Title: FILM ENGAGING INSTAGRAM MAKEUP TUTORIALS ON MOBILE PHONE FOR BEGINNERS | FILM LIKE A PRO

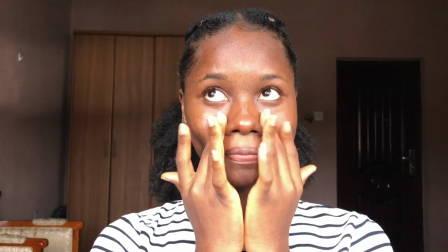214s
so this is just me applying the product in a very engaging way i mean i'm trying to play around you know just try to play around with the whole
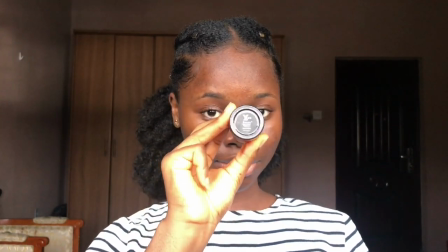222s
process basically and you would make sure that and that makes it look very engaging and fun to watch now this is me showing my
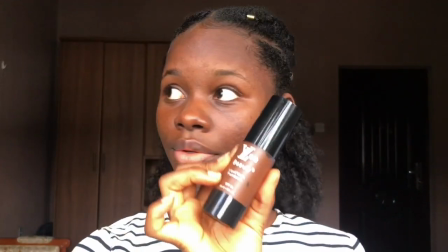231s
foundation i like to try different angles of the products because recently
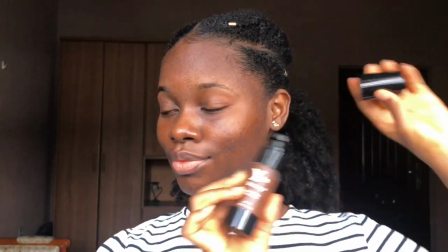236s
i have been obsessed i'm getting so obsessed with details so
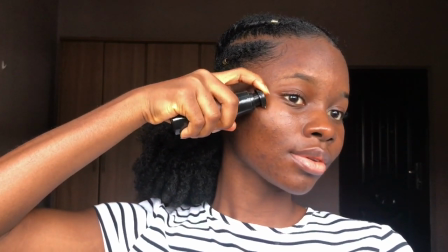241s
i want to make sure that you guys grab all the details and now this is me applying my
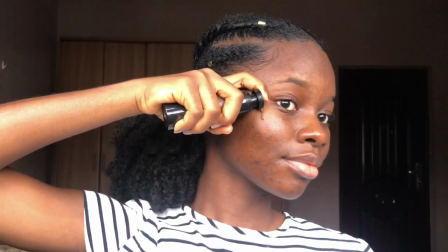246s
foundation just look for different ways you can do things that would make
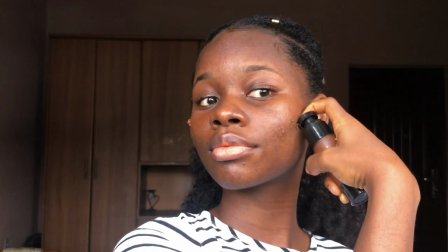250s
it look engaging and make it look you know fun to watch so this is me applying
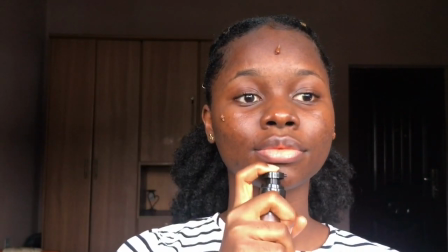255s
my foundation and then i'm going to go ahead to start blending my foundation
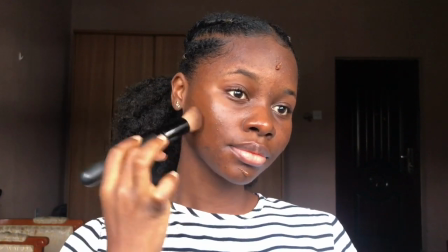260s
now i always record in batches because of space
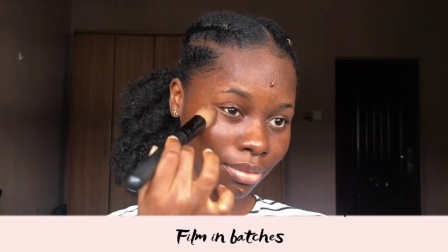265s
and because i always want to check the clip which i just recorded and make
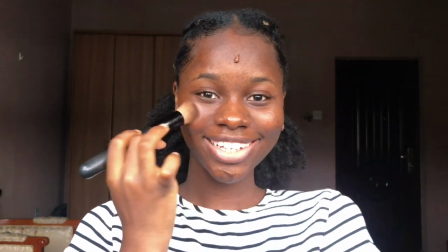270s
sure that everything is good the audio is good the video itself is good the lighting is okay so i record in batches so here i
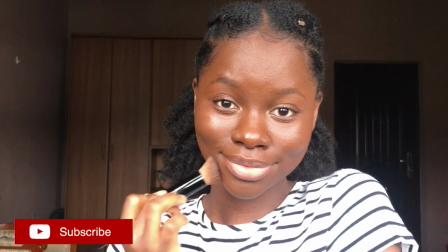278s
am just pausing and then i'll come back and show you guys that i have finished blending my foundation because i mean it's a it's a one minute instagram
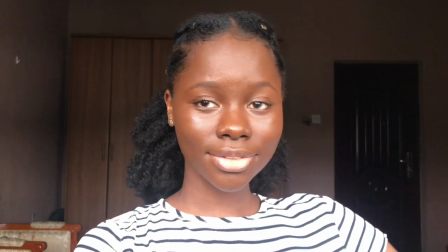286s
video so i need just like at least um let's
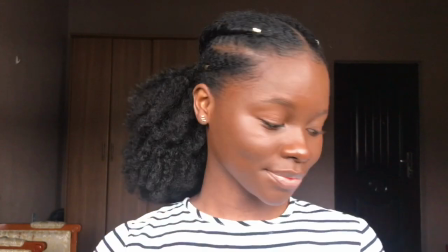291s
say one minute or two minutes of each clip so that way it's
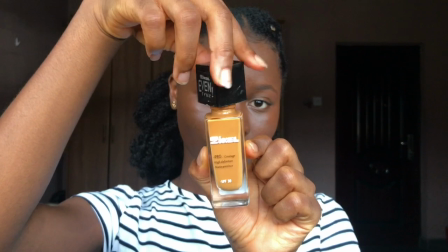296s
easier for me to edit and it's easier for me to work with now
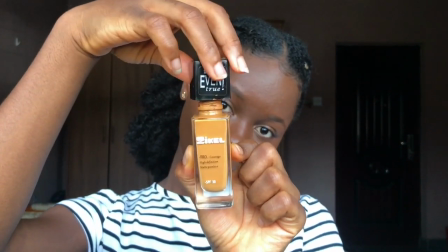301s
this is just me showing this foundation and i like to just play around with it if it's
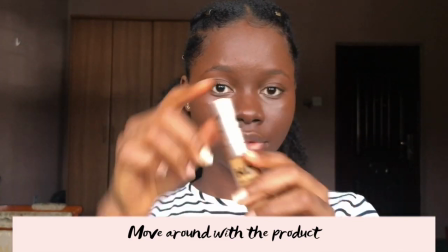306s
something that has a screw or something that has a cap i just like to play around with it try to open it up and then
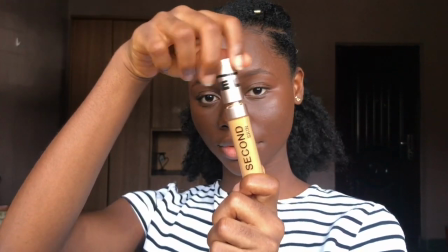313s
that way when i'm editing and when you've seen this video it's a little bit engaging because i mean there are some movements going on or i'm not just
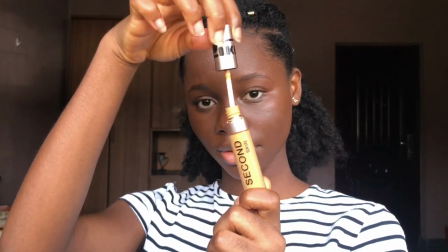321s
there you know just stagnant you know make a little bit of movement and
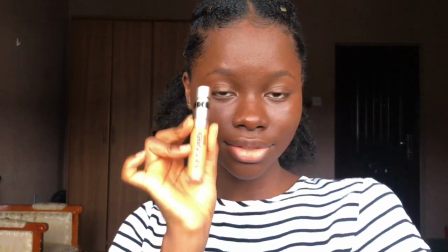325s
you would see that it is more engaging and more fun to work with now this
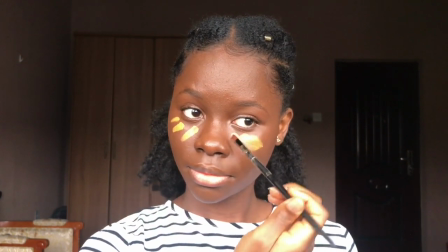330s
is just me applying the um the foundation as my concealer
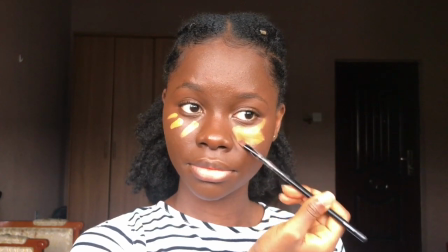335s
anyways but then um i if you notice from the first video from the
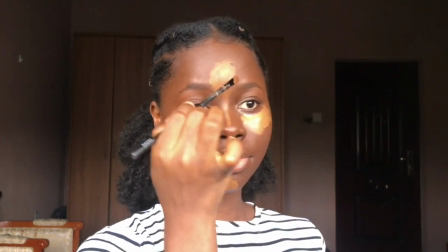340s
final video i didn't use much of this part so that means not everything that you film would be used now i like to have
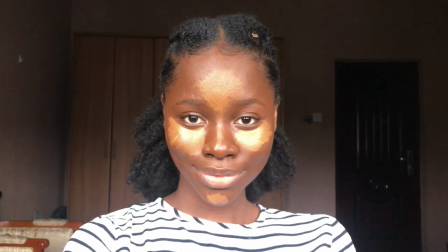348s
a lot of options to choose from so that way i can pick what is going to fit with the bits i am going for so i try different angles
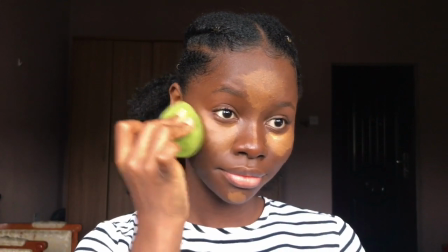357s
i try different things just so that i have a lot of options to work with while i'm editing now this is just me blending again
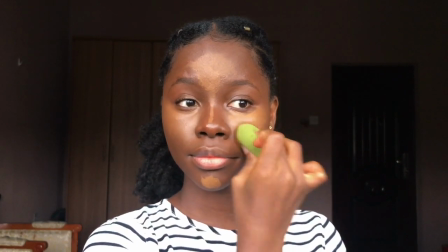365s
i'm just going to blend as much as i can and then go off camera and come back and you know let you guys know that i'm done blending
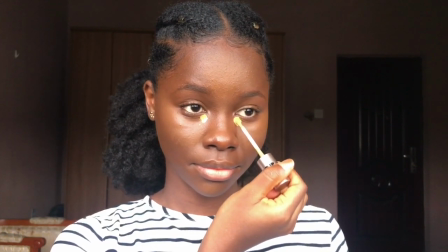373s
so this is me applying a second concealer just to brighten up my eyes on the
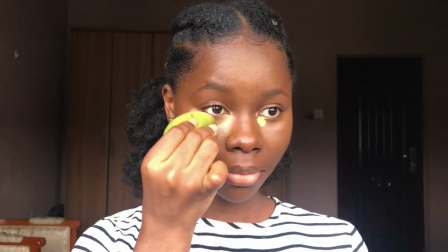377s
eyes now i'm just going to blend that out go
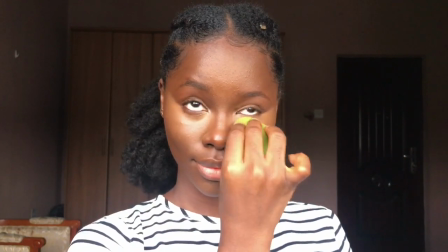388s
to the other side have a little bit of eye contact eye contact is very important eye contact is very important it is so
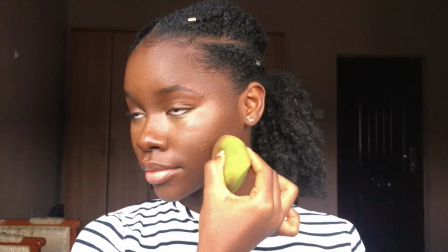396s
important please if you are not connecting with your audience if you have not been connecting with your audience you need to start connecting with your audience they need to look
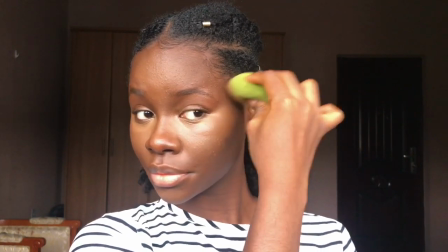404s
right into your eyes now i have a video where i talked about that i'll put the link you need to connect with your audience you need to connect
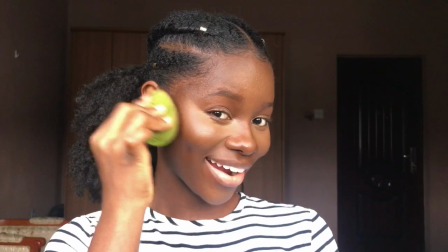412s
with your audience now this is me blending having eye contact even if it's for one second two second three seconds just make sure that your
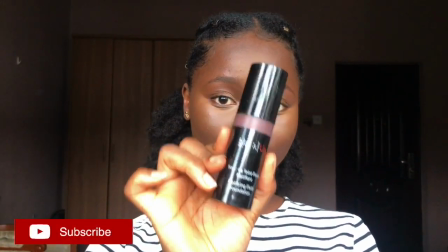420s
eye is fixed on your lens so that way your audience can kind of like relate so this is me again trying to show some details trying
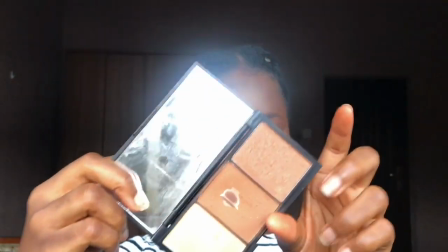429s
to play around with the products moving it here and there trying to get like good angles and all of that and then after showing the product i
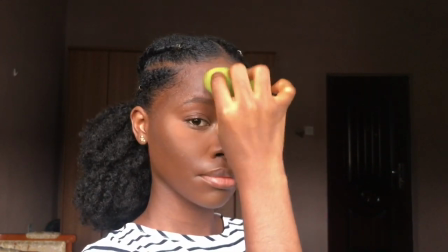437s
mean the conventional way of doing makeup you show the product and then you apply the products here so try different things try different angles
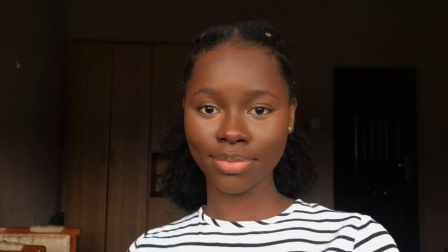446s
so that way you have a lot of options to work with now if you see the way i came in with this product i came in from the side
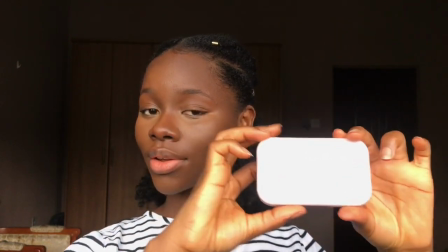454s
that way it is like you're you're going to your eyes are going to follow my hand
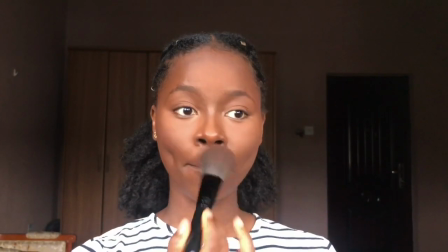459s
movement you get so try different ways of bringing the products into the
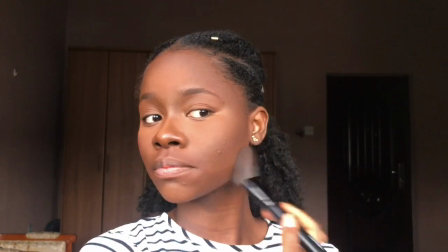464s
picture and now this is just me um you know trying to blend out my
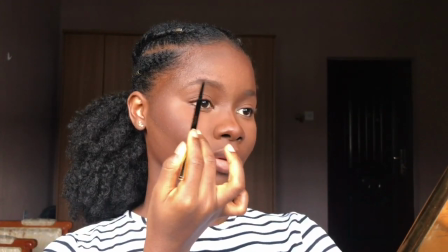469s
whole face now this is um me doing my eyebrows
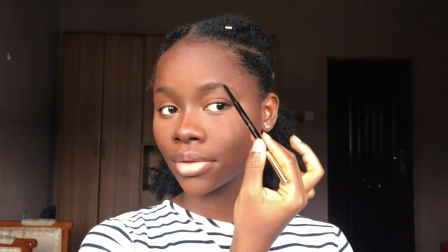474s
i'm just going to do these parts go off camera and
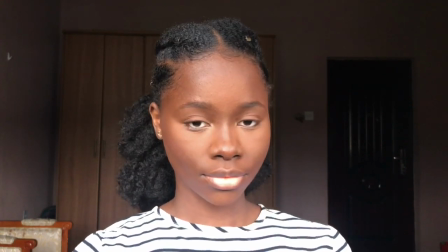479s
complete it and then come back and show you guys a final result just like now and then
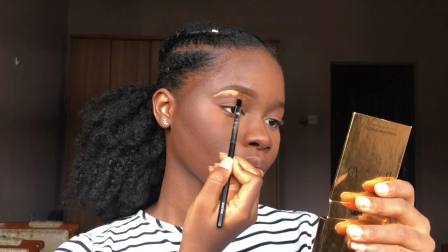484s
i'm going to be blending blending my concealer just so that
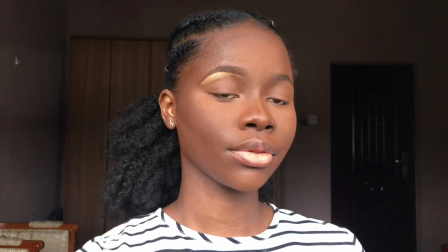488s
you can see go off camera finish everything and come back now a lot of
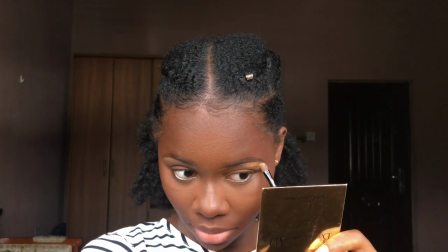493s
people do this where they are showing us how they are blending and then this is how you would normally do your makeup so you need to get good angles when
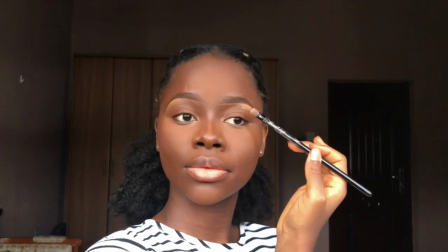501s
you are trying to show us that you are doing your whole eyebrow don't just be looking at your mirror and you know forget
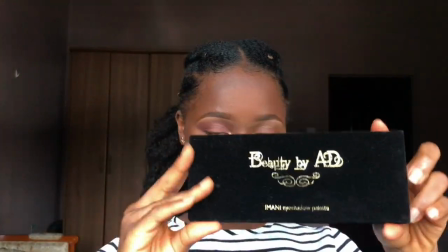509s
that you are doing a video for an audience so try to get good angles where we can see what you are doing now this is
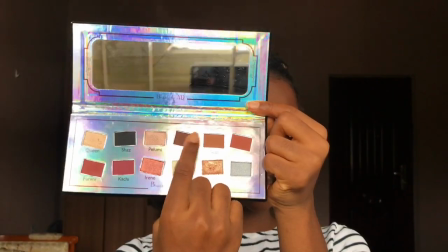517s
just me showcasing another product and i didn't use this part in the final video because i mean i had so much to work with for a one minute
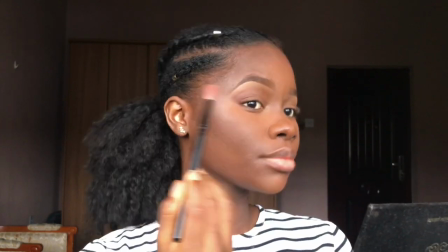525s
video but then just have a lot of things to play around with while you are editing so now this is me blending out my eyeshadow and just
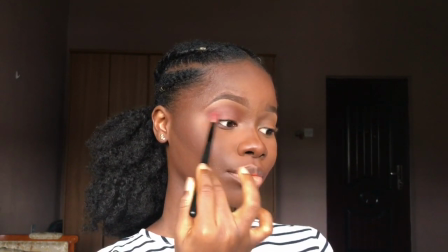534s
getting everything you know in shape everything looks blended properly
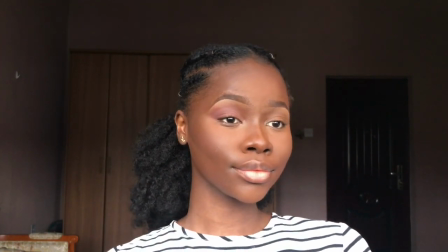538s
another thing you need to make sure that your your makeup too is on fleek you know
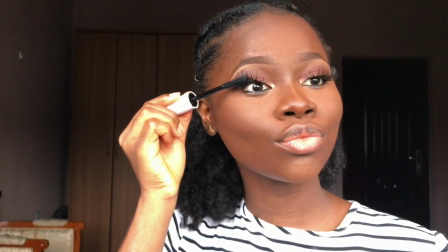543s
make sure that your makeup is on fleek so that people can stay till the end that's like another key thing to do now this is me
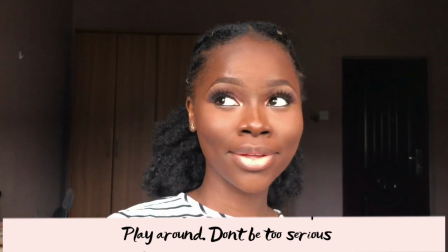551s
vibing to my dates you know i play around this is like this is one of the things you guys don't usually see but i always play around
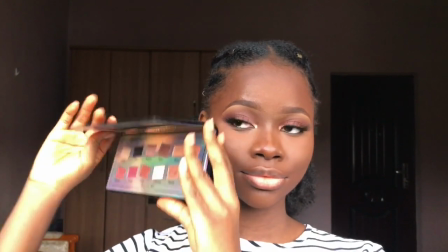559s
and yeah so this is me showing that i'm done with my eyes just trying to
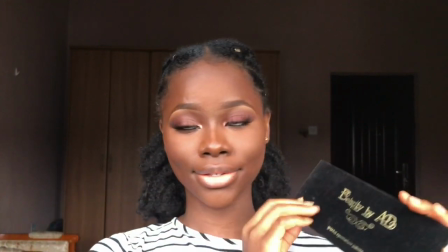564s
like close the eyeshadow palette to show that okay i am done filming
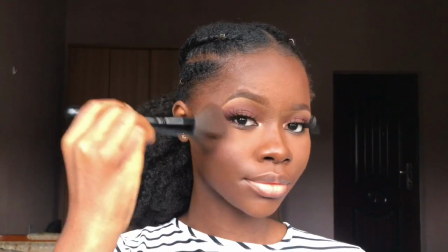568s
eye parts like i'm done with my eyes now this is me blending out the whole
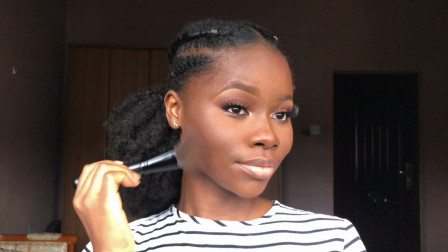573s
um powder i'm blending out everything so that everything looks
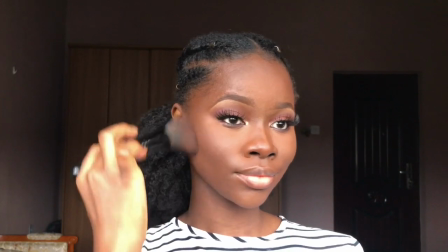578s
very seamless if you watch my youtube videos i'm all about blending in makeup so everything needs to look well blended